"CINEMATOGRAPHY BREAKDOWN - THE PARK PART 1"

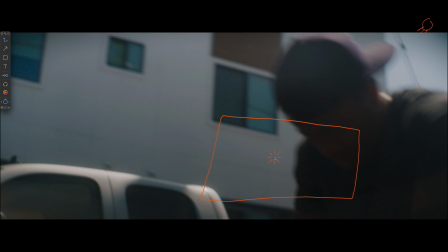[12:34]
And then so you have like, you know, depends on how big the person is, but say you have like one grip, right? You have one grip holding this 6x6 neg, right? And then maybe two people because neg's pretty heavy.
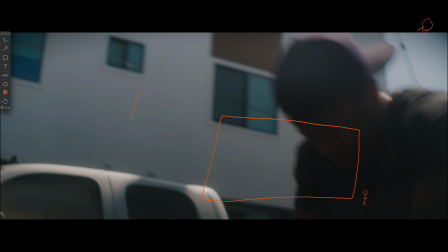[12:49]
And then you have like another grip holding a 6x6 of ultra bounce or poly bounce, right? Whatever, just to kind of get some level back on him, right?
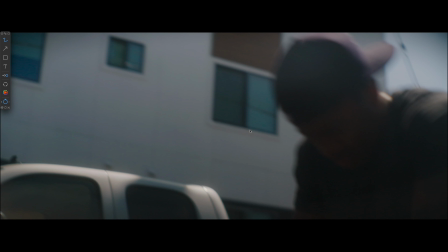[13:03]
You could do that. I didn't have that, so we didn't do it. And then we keep going on, struggling with this bike, right?
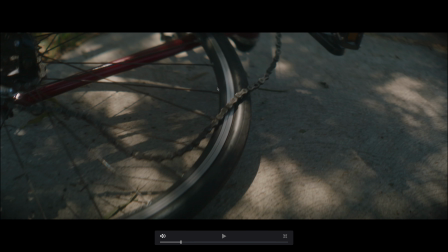[13:11]
Then insert shot, bike again, where I found this little area of the street where there was a tree. So, you know, trees are always giving you nice patterns, right? It's almost kind of giving you like that gobo effect if you have a gobo attachment on your light.
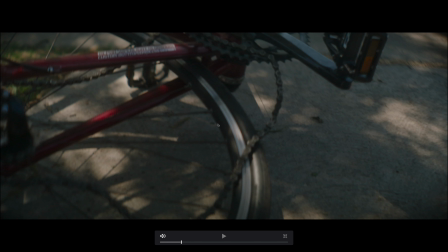[13:24]
So again, we mess up the bike a little bit. We just break off the chain and kind of show that his bike is messed up now, right?
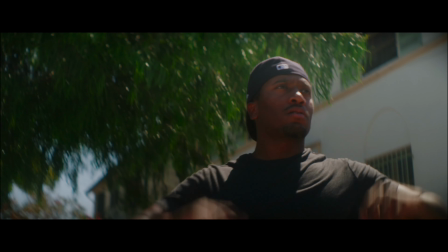[13:32]
What do you do? So then transition. You can create them in camera the best, right? So as I move the camera up, that moves into our next shot, right?
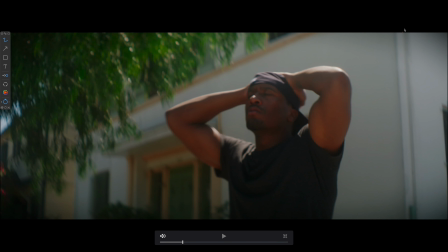[13:43]
So again, lighting wise, sun's still over here, right? Sun is still over here. We're just using it as backlight, all natural, letting it play out, trying to find a composition, right?
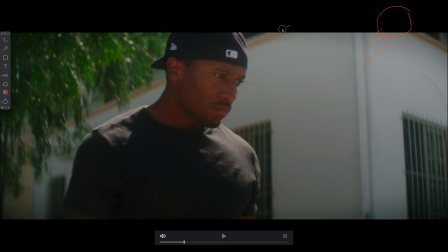[13:57]
So composition wise, we have at least this line right here, creating a nice little leading line, right? Leading line, creating dimensionality, right? We have creating, again, using kind of some nice geometry with this scene.
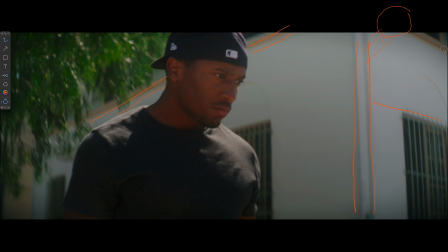[14:13]
So now we have this other line being created, and you know, that's all you can really do when it comes to anything. Even if this was like a studio and you're lighting it, or a location interior and you're lighting it, right? Create lines, create composition, use composition to your advantage.
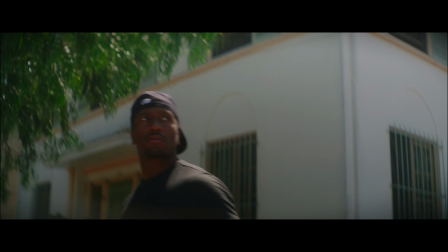[14:32]
So now he's like, wait a minute, I know someone that can help me out, so let's go visit him.
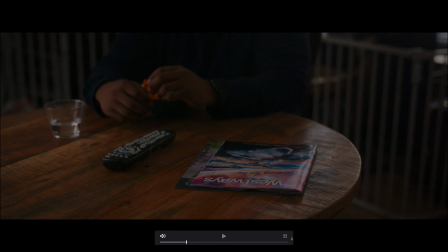[14:36]
So we head off to Taj's house, right? And this scene was a little tricky to set up, and I'll show you why in a second.
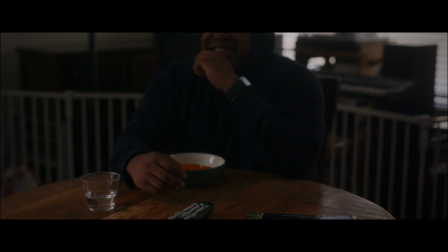[14:44]
But again, this leading shot, right? I'll just let it play out a little bit. This took me fucking forever because my slider was not cooperating with me. So you can see there's a little bit of jankiness to the pan and tilt, right?
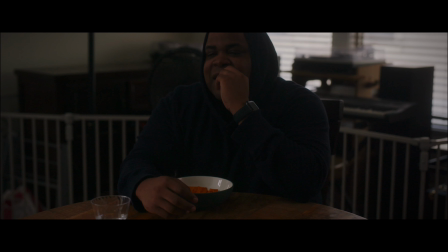[14:57]
It's always hard when you have to or not pan, but when you have to slide or dolly and then tilt up at the same time, right?
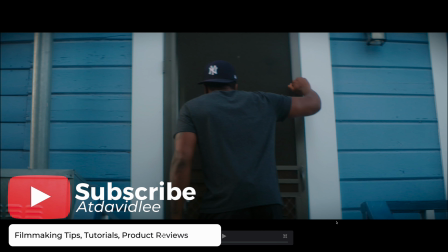[15:06]
But I wanted that effect. Okay, let's go back really quick. All right, so here, right?
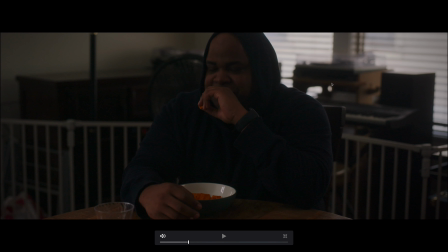[15:11]
I don't know why I didn't do this, but see these blinds here, right? These blinds are pretty hot, right? They're pretty, I mean, they're not blowing out, they're not clipping, but this to me is like the brightest thing in the image next to maybe like his hand here, you know?
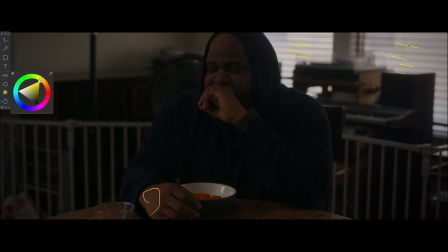[15:30]
And I don't know why I didn't close the blinds or play around with closing and opening the blinds like I did in the bedroom shot. I think because my mind was just going 800 miles per hour and I was just like, I just forgot, right?
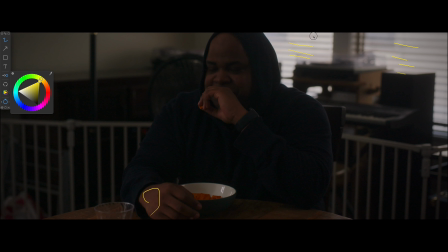[15:46]
So now because of my forgetfulness, now I have to balance to this level here, right? So what do we do? What can we do in that kind of situation?
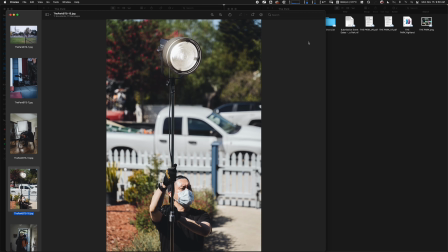[15:57]
I can show you here is what we did was, okay,
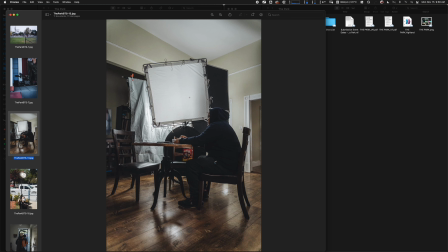[16:03]
so I don't like pointing a huge source at someone in a situation like this where you have like a lot of background that you need to compete with, right? Especially when you're so close here, right?
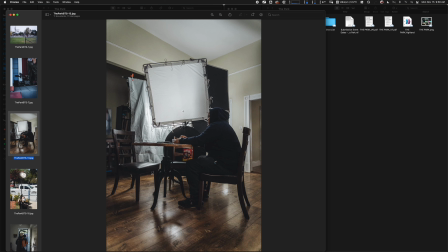[16:18]
Because the Forza 500 is basically behind this diffusion frame here, and it's there really isn't more space to put it, right? So what I like to do instead to make it less sourcey is to bounce the light and then diffuse it, right?
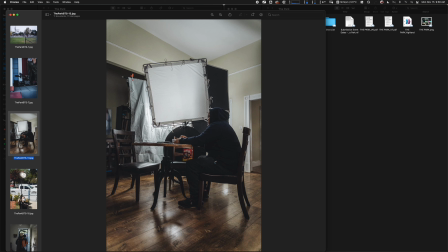[16:32]
So like a book light. So the Forza 500 shooting into a 8x poly bounce, and then we're softening up with magic cloth.
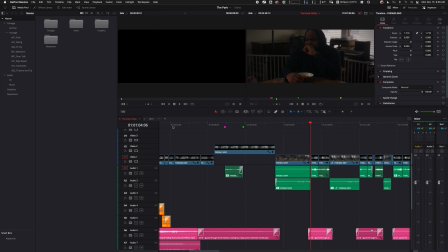[16:41]
And it kind of worked, kind of didn't work. I'll show you right now. Right?
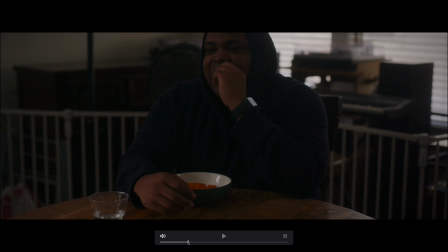[16:49]
As we're here, right? As we're here, the magic cloth is really diffusing it. I wasn't at 100% on the fours. I could have gotten more, but I felt like the more I went, then it felt like there was a light here, and I didn't want to feel like I didn't want it to feel like there was a light
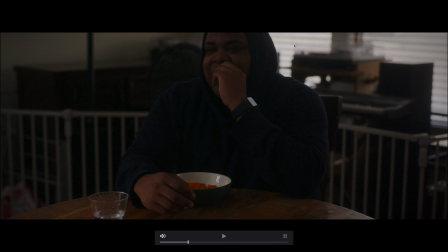[17:05]
there, right? But again, this is still the hottest thing in the image. So we also flagged off with the 4x floppy because it was getting the bounce was getting onto the wall here,
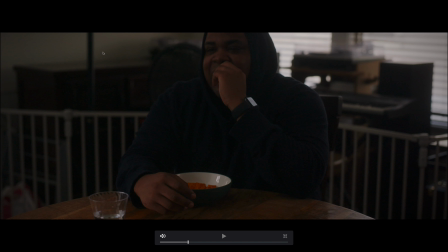[17:17]
and I like that, so we flagged it off. So like, I mean, this level over here is fine. It's again under this level here, right, and this level here.
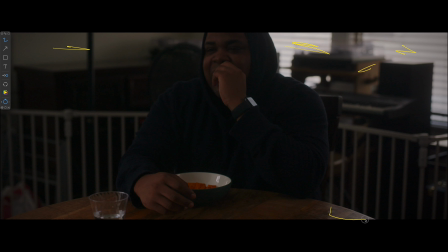[17:32]
Overall, right, and again, this is a little hot there, but little hot highlights fine here. You can see like just how much like diffused like this entire area is here, right? It's so soft, right? But that's what magic cloth does.
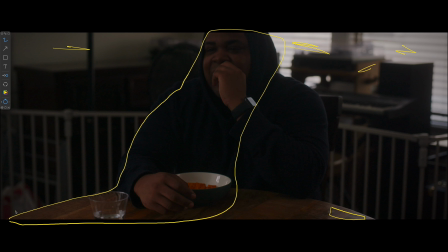[17:51]
Magic cloth really softens up whatever you push through it, which can be good or it can be bad, right? So but overall, I mean, at least we have like a couple things as far as decoration goes, right? We have, this is my friend Chris's house,
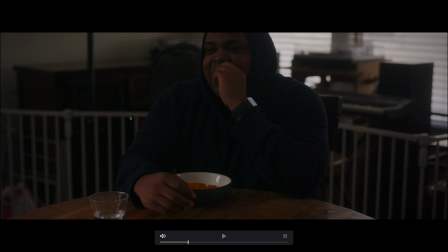[18:07]
and he just blocked off this because he has a very adventurous son that likes to roam around, right? So we just have like stuff in the background that's adding to the actual scene, right? So anyways, let's go ahead and play it out.
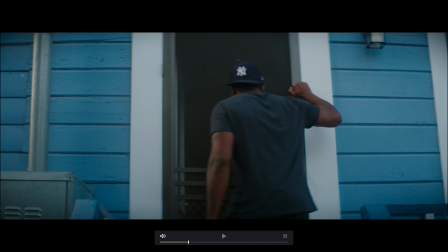[18:19]
This available light, right? The sun's on this side of the frame, right?
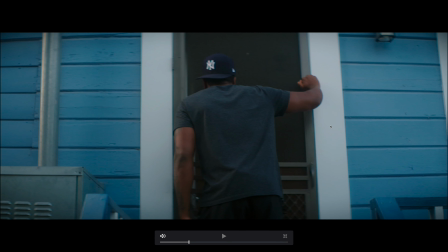[18:25]
And so Jamal's trying to figure out like, hey, it's sitting home, right? Again, so the sun's back here, right?
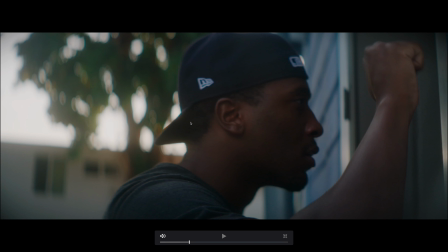[18:31]
We're going super blobby, shallow depth of field, cal anamorphic, right? And we go back here.
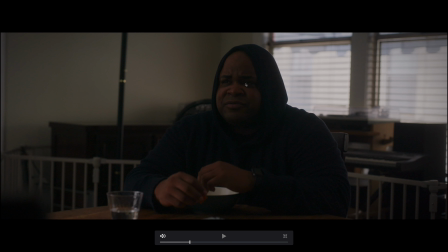[18:37]
Nope, rewind here, right? So again, a bit of highlight, but you can tell that he's not necessarily underexposed, but he's not the brightest thing in the image, whereas the windows are the brightest thing in the image, right? And I think his skin,
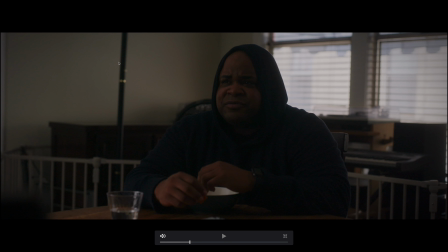[18:55]
his face matches this wall as far as exposure goes, which is fine. I think if I had to do it again, I definitely would have closed these blinds like at least a quarter of the way through, just to allow a little leak of light through,
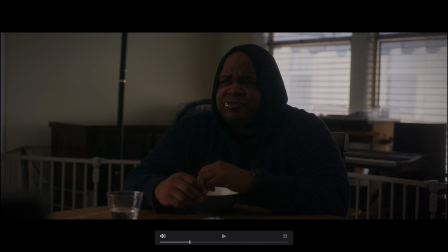[19:12]
and then I would have been able to bring up my Forza 500 just a little bit to create a starker contrast and make him the brightest thing in the image, right? But we still got a little bit of highlight there, a little bit of foreground action here, right? We just put a chair in there, right? Again, just trying to create layers, right? Trying to create as many layers as possible.
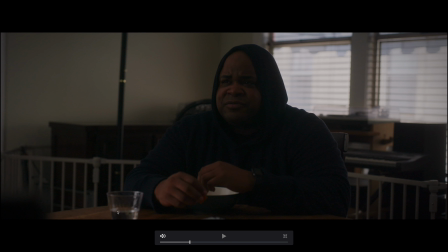[19:32]
Even on the table here, right? Add a little glass of water here. Add some spice to it. You know what I'm saying? Play it out. He looks. He's like, nah, I ain't home, right?
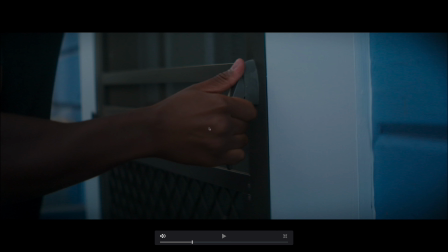[19:43]
Go back to Jamal again. This is all these inserts are just run and gun, available light. We're not really doing anything here, right? And so just trying to make it as nice as possible, knowing that they're quick, right?
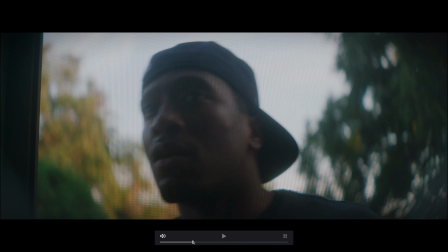[19:56]
Here you kind of get like an interesting shot where you see like the out of focus elements are crazy, right?
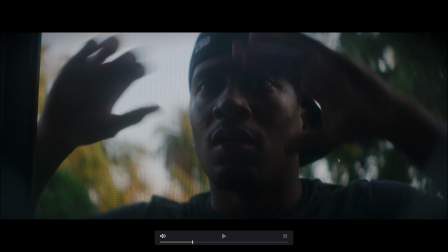[20:02]
This is like Calba 16H with the SLR Magic 50mm f1.2 micro prime for Sony E-mount.
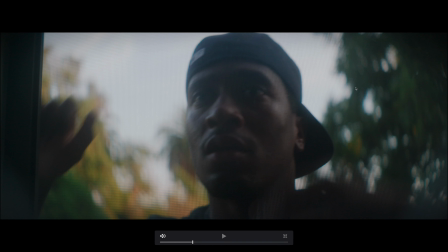[20:11]
And I mean, you get that like crazy old school anamorphic like bowing effect, right?
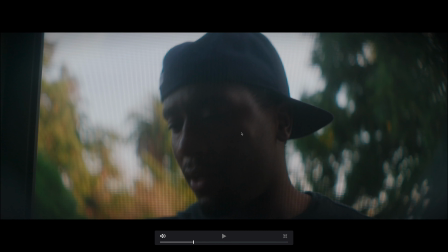[20:17]
Which is pretty nuts. All right, I like it. Keep going. He's laughing.
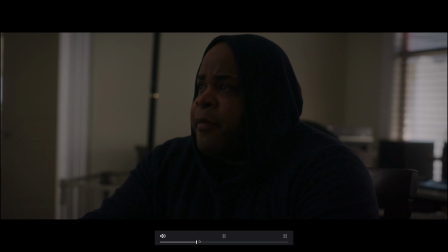[20:23]
Insert back here. Insert. Right, and then we finally get up, going for a close up, and he's like, "What?"
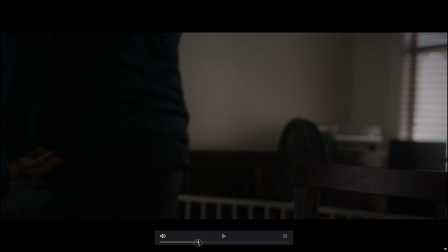[20:30]
Right, and he walks over. Okay, now next setup here.